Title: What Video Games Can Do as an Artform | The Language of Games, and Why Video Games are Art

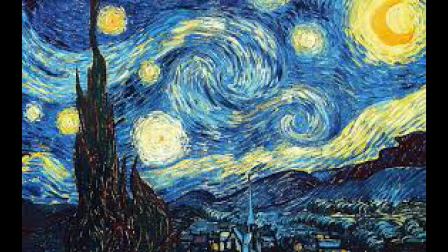[16:11]
Impressionism was about portraying how things seemed as opposed to how they were once photography destroyed the representational obsession of the past,
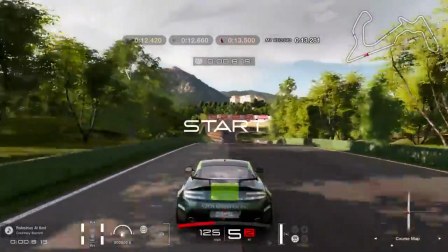[16:17]
and games can help realize both these ideas, whether in photorealistic games like Gran Turismo or highly stylized games like Okami.
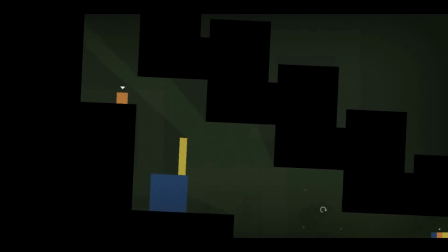[16:25]
Even abstract conceptual and postmodern ideas can be conveyed by interactivity,
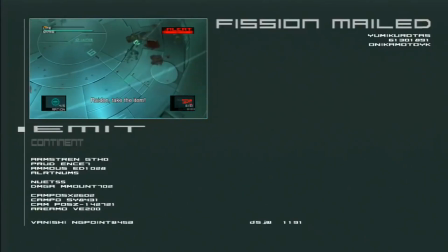[16:30]
whether it be Thomas Was Alone's minimalist story or Metal Gear Solid 2's absurd self-referential antics, getting the player to be complicit in the creation of meaning itself.
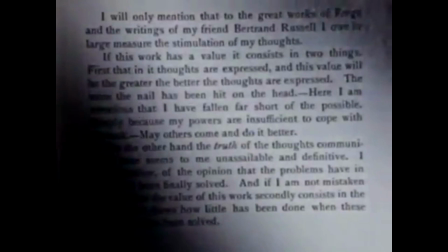[16:40]
Literature is another medium that does an incredible job at harnessing the player's imagination to create art.
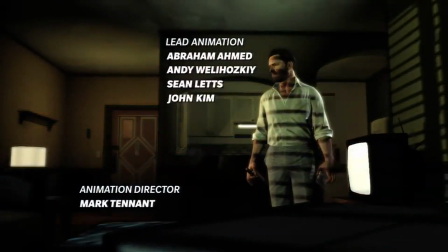[16:45]
Actually, I think games have a lot to learn from literature, especially in how they structure stories into chapters and can get inside a character's head.
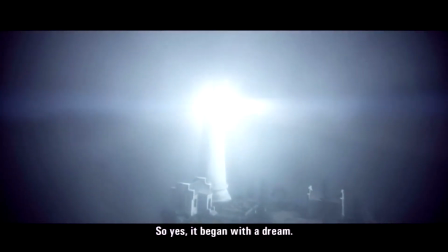[16:55]
Monologuing may not make the best game, but games like Max Payne, Alan Wake,
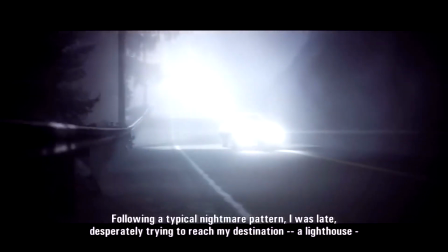[16:59]
and Hellblade that the characters go on in stream of consciousness existential spirals that we get to witness and be a part of.
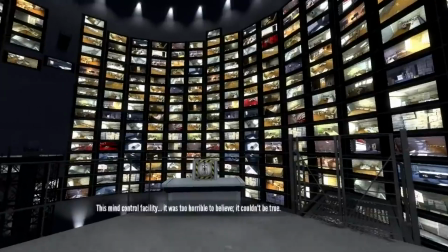[17:06]
Dialogue can supplement interactivity as we play someone, or be used in subversive ways to play with the relationship between narrator and narrated.
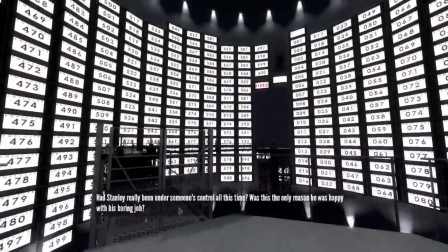[17:13]
Just think of Bastion or the Stanley Parable's omnipotent narrators, and how they mix with interactivity to make us question the idea of free will itself.
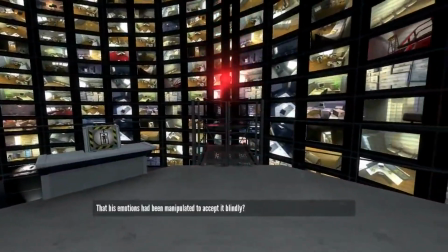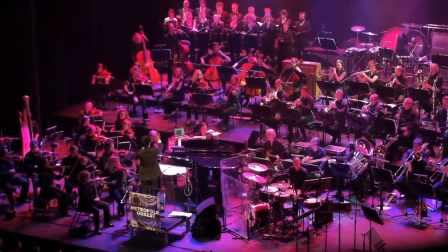[17:27]
With music, we not only inherit an astonishingly robust tradition to complement gameplay,
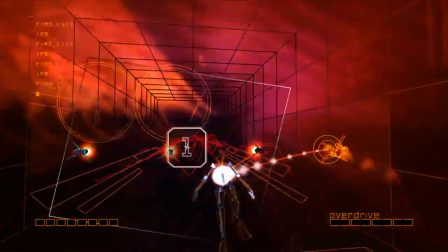[17:32]
but we can layer it in dynamically in a game like Rez to simulate synesthesia and tell a story about cosmic unity.
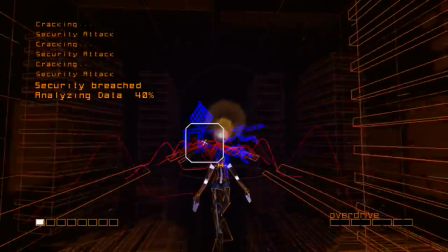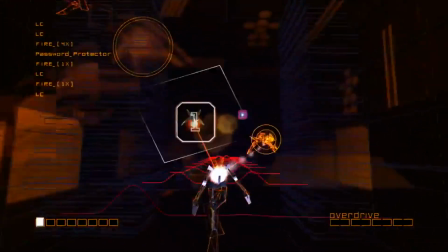[17:45]
Maneuvering through space can be a musical act like in sound shapes, you can cue gameplay and pacing like in Rayman Legends,
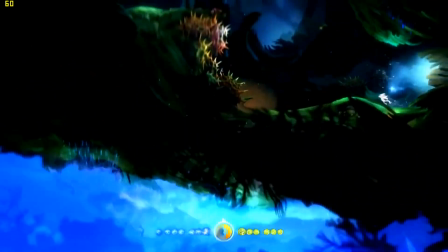[17:50]
or you can merge with gameplay to tell a thematic tale of triumph like in the Ginzo tree level of Ori and the Blind Forest.
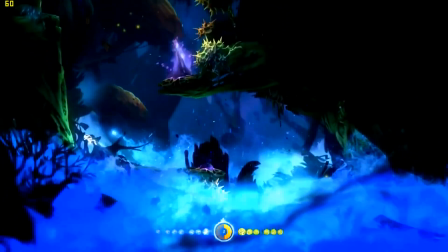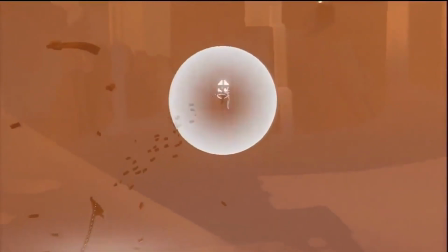[18:02]
Dance was used in Journey as a way to communicate with other anonymous players, not surprising given researchers have found that most of our communication is implicit in body language.
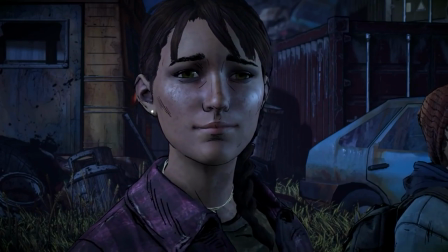[18:10]
We see fairy tales in games like eco and limbo, television's influence in the episodic format of The Walking Dead, and interactive poetry in a game like Flower.
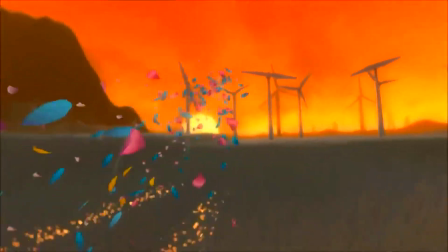[18:18]
Again, mechanics only broaden the way art can be expressed, and we should be encouraging cross-pollination.
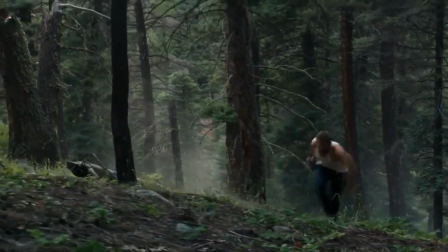[18:27]
However, perhaps more than any other medium, cinema has had the most lasting impact on games.
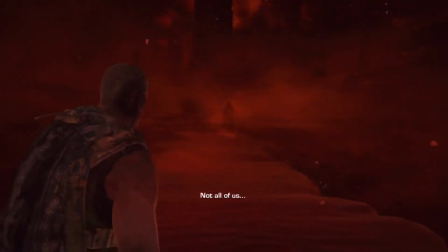[18:33]
This is not just lifting the cinematic language to tell stories through cutscenes, but weaving it into gameplay.
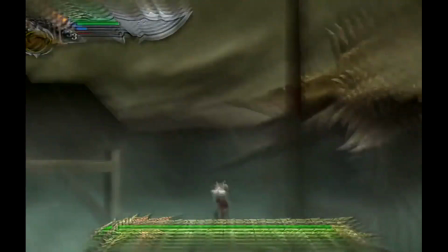[18:39]
Designers sometimes use a fixed camera, like in God of War, to get the most adrenaline-fueled perspective possible,
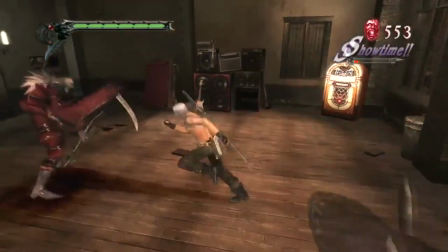[18:44]
or allow the player control for a more interactive cinematic experience like in Devil May Cry 3.
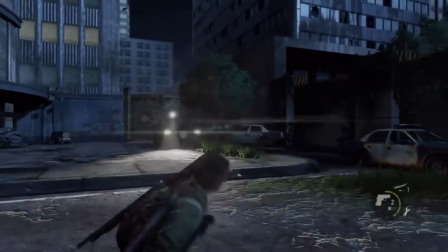[18:50]
Close shots are used in films to get an intimate sense of character, and games do this too,
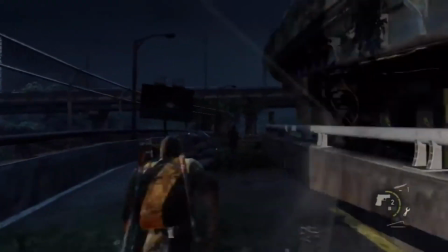[18:54]
whether it be in the third-person camera in The Last of Us or literally putting us in the action in a first-person game.
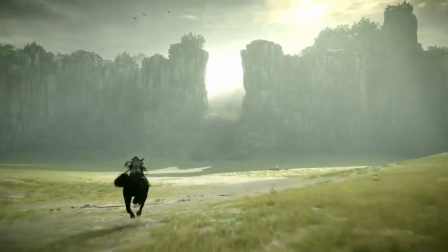[19:00]
Wide shots are used in games like Shadow of the Colossus to stress our insignificance the face of a vast, unknowable world.
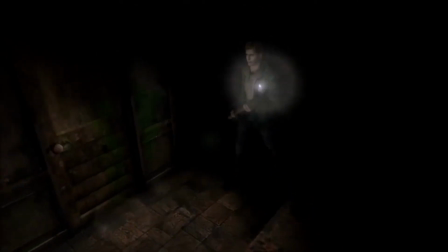[19:06]
You may think cuts have no place in gameplay, but think of how Resident Evil has fixed camera angles that violently shift between one another to maximize our sense of tension.
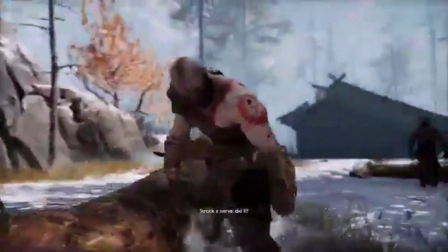[19:15]
Or how about no cuts, like the latest God of War, which does everything in a single shot to maximize the immersive trance.
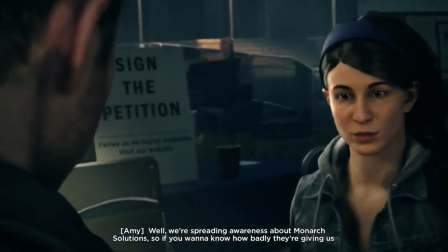[19:22]
Where it really gets interesting though is when we think of the possibilities of blending all these tools together to create interactive storytelling experiences.
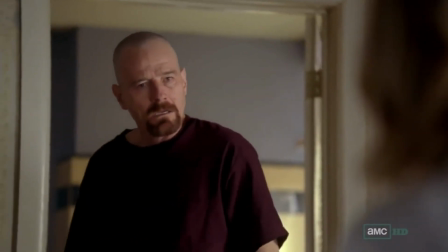[19:29]
Imagine Breaking bad but with the ability to alter the course of the story, an action seen in a Kurosawa film but with us as co-directors,
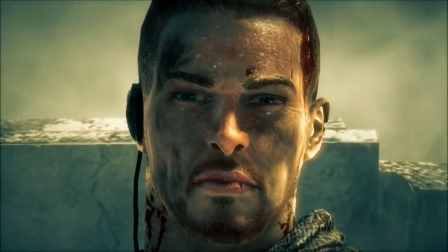[19:36]
or a Dostoevsky novel that branches outward all due to our moral decision making.
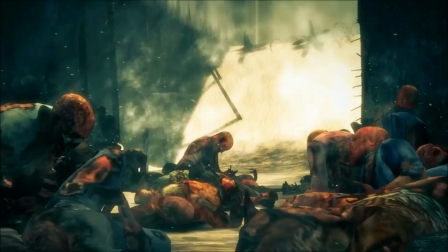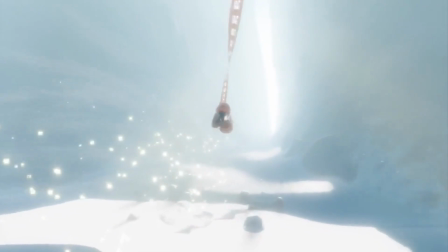[19:51]
We can define art by its formal properties, articulating the language and craft of a medium to reveal what is truly unique about it.
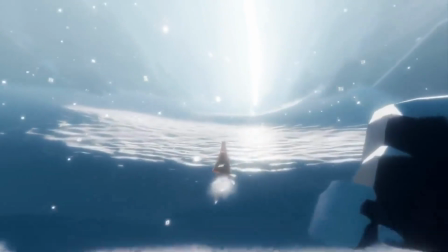[19:58]
We can also define it by its purpose, whether it be for vulgar evolutionary goals,
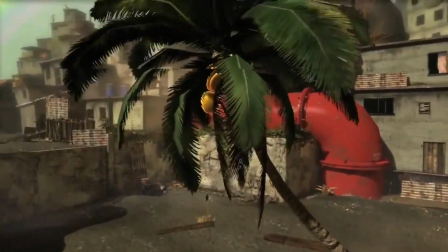[20:02]
symbolically encoded cultural purposes, or any number of definitions from Tolstoy to Heidegger to Aristotle.
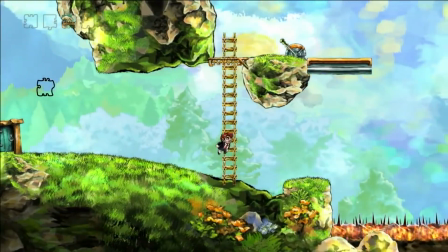[20:08]
However, perhaps the most tangible legacy of art is its impact, its ability to transform both us and the world around us in measurable ways.